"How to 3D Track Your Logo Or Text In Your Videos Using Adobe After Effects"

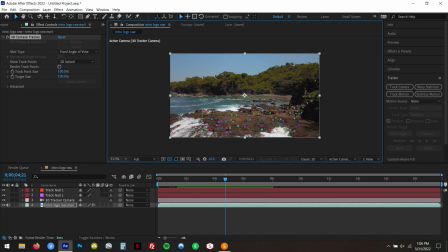We're gonna create null, and that's what we're gonna use to stick our logo to. So now we're just gonna drag our logo in. You can use a PNG or you can use an animated logo like what we have, as long as the background is transparent. So that's where the PNG comes into play, because you can make that background transparent and you can save that image just so it's just the logo that's gonna show up, because you wanna have a square block or anything in there. Kinda looks silly. But maybe your logo's square, then it'd be different. But if it's not, then this is how you wanna do it.
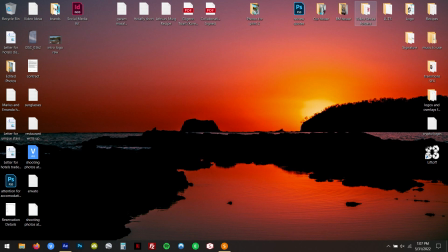So we're just gonna drag our logo in.
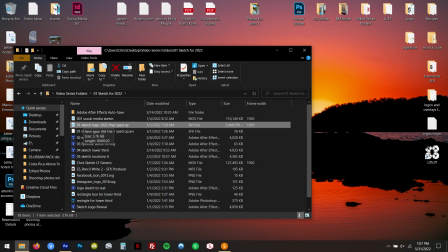So I just have it saved in here as a AVI file with a transparent background.
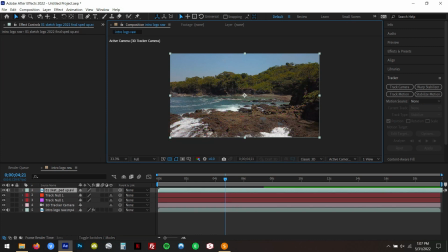So we're just gonna drag that into After Effects, put it on top of our clip, and you're gonna see it pops in this spot there, into place.
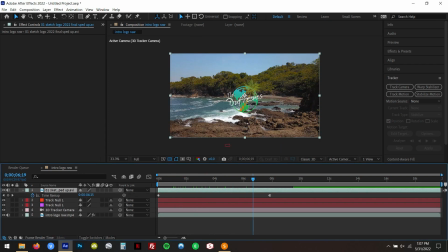So as you see, when it's over top, it's just sitting in the foreground. It's not actually 3D yet. So what you have to do for that is you go over to the left here, you see this little 3D box, you're gonna click on that,
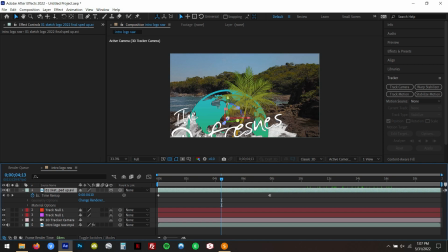that's gonna create that logo to become part of that 3D space. As you see now, when we move the camera, it's sticking in place, but it's not quite where we wanna have it. So remember, we've got that null where we want it. So you're gonna go over here, this one's an orange one. It's gonna be different colors, it's not always the same.
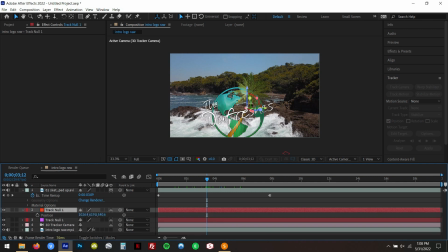So click on that null, press P, it's gonna bring up position. You're gonna control C, copy it, and then you're gonna click up onto your logo and control V, and you're gonna paste that. So now it's pasted into that space that you want that logo to be. You want it to be attached to where those points are that you chose.
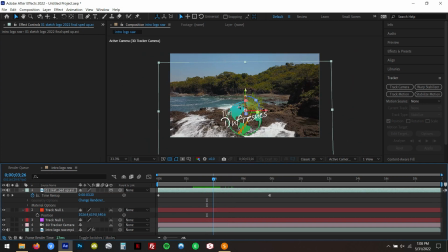So right now you can see our logo is down below in the water, and that's not what we want. We wanna have it up in the sky so that we can fly through it. So just drag it up, it's super simple, wherever you wanna stick it.
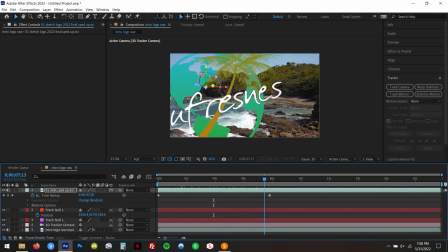And now, as you can see, our logo is where we want it to be, and now we can go through it, but kind of looks silly when it goes through there. So what we're gonna do, I'm gonna drag it over a little bit so that it goes through a clear spot of the logo, and that just looks so much better.
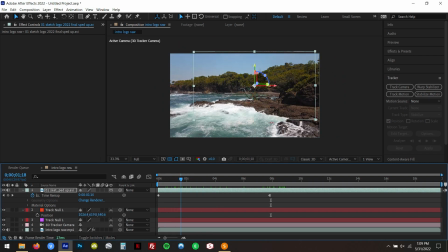All right, so that's a logo in 3D space, super simple. So this is where you can, like, if you have an animated one, you can adjust where the sketch starts. So we're gonna adjust that a little bit. We wanna have it start a little bit later so that there's the initiating shot of the waves, and then as it goes, because I'm gonna edit it to music as well. And as it goes, I'm gonna have different cuts probably depending on the song.
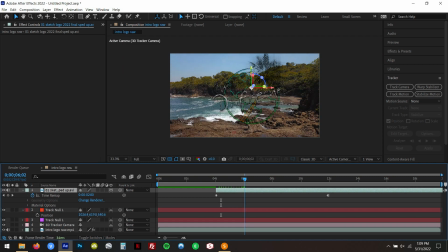And then it's gonna sketch in, or if it's just yours, you can actually just fade it in if you want, if it's just a logo, a PNG.
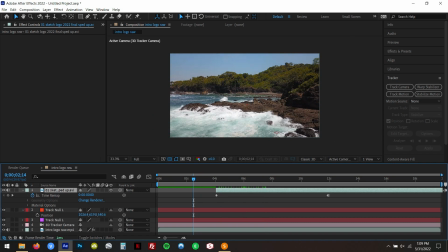We're gonna go back a little bit just so we get a bit of that logo showing before we zoom through it,
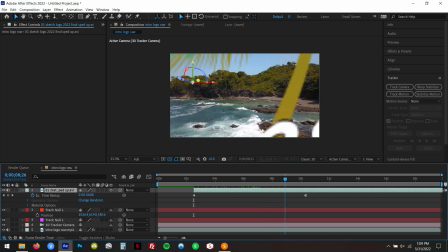so that you can see the full logo. And then we're just gonna go through, and I'll add a sound effect in there. It'll be like a whoosh sound, like it's flying past the logo, like you're close to it. And that's it. That's how you add a logo into 3D space. It's super simple. I remember, like, first starting doing this, I'm like, how am I gonna do that? And I found some videos online like this and learned, and then I just do it on every video now. So it's like second nature to me. And we do this for our episodes, the writing and stuff like that. It's the exact same process. You can add anything in. If you guys watched our Kabuya Cemetery Island, I put in a little ghost and a dancing skeleton. It's the exact same way. Only that's, again, that's just an animated piece that actually has a transparent background. So then I just put that in, and I could move it around and put it where I wanted to make, like, the skeleton was actually standing there dancing. So yeah, you can do that for all sorts of stuff. We put in ghosts and other Halloween ones and things like that. So it's really cool. It's actually, it just gives you a little more creative outlet as far as making your videos. Yeah, I know, like, a lot of you have requested on how we do this and show you. I'm sure now you're gonna do this and play around with it, which is really cool that you can add things like 3D text or logos or ghosts and skeletons into your video, and it's not really that hard.
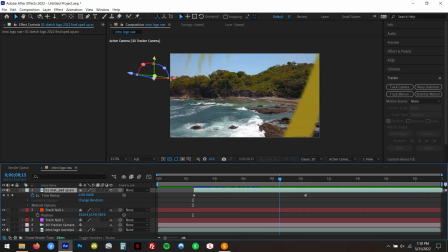So now that that's done, that's it.
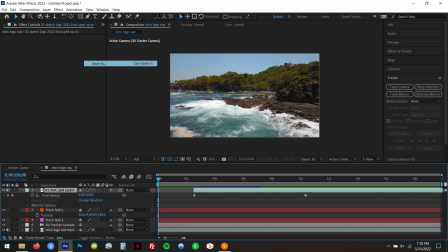So all we're gonna do is go up to, I'm gonna save it first, so we'll just save as, and we'll just do, put it on the desktop, and it'll be intro.
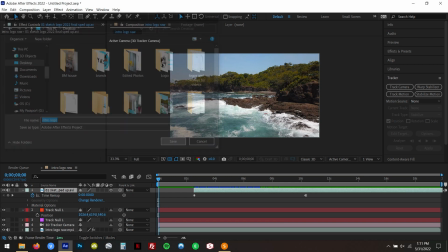I just do intro logo, so just save it. It's gonna save it.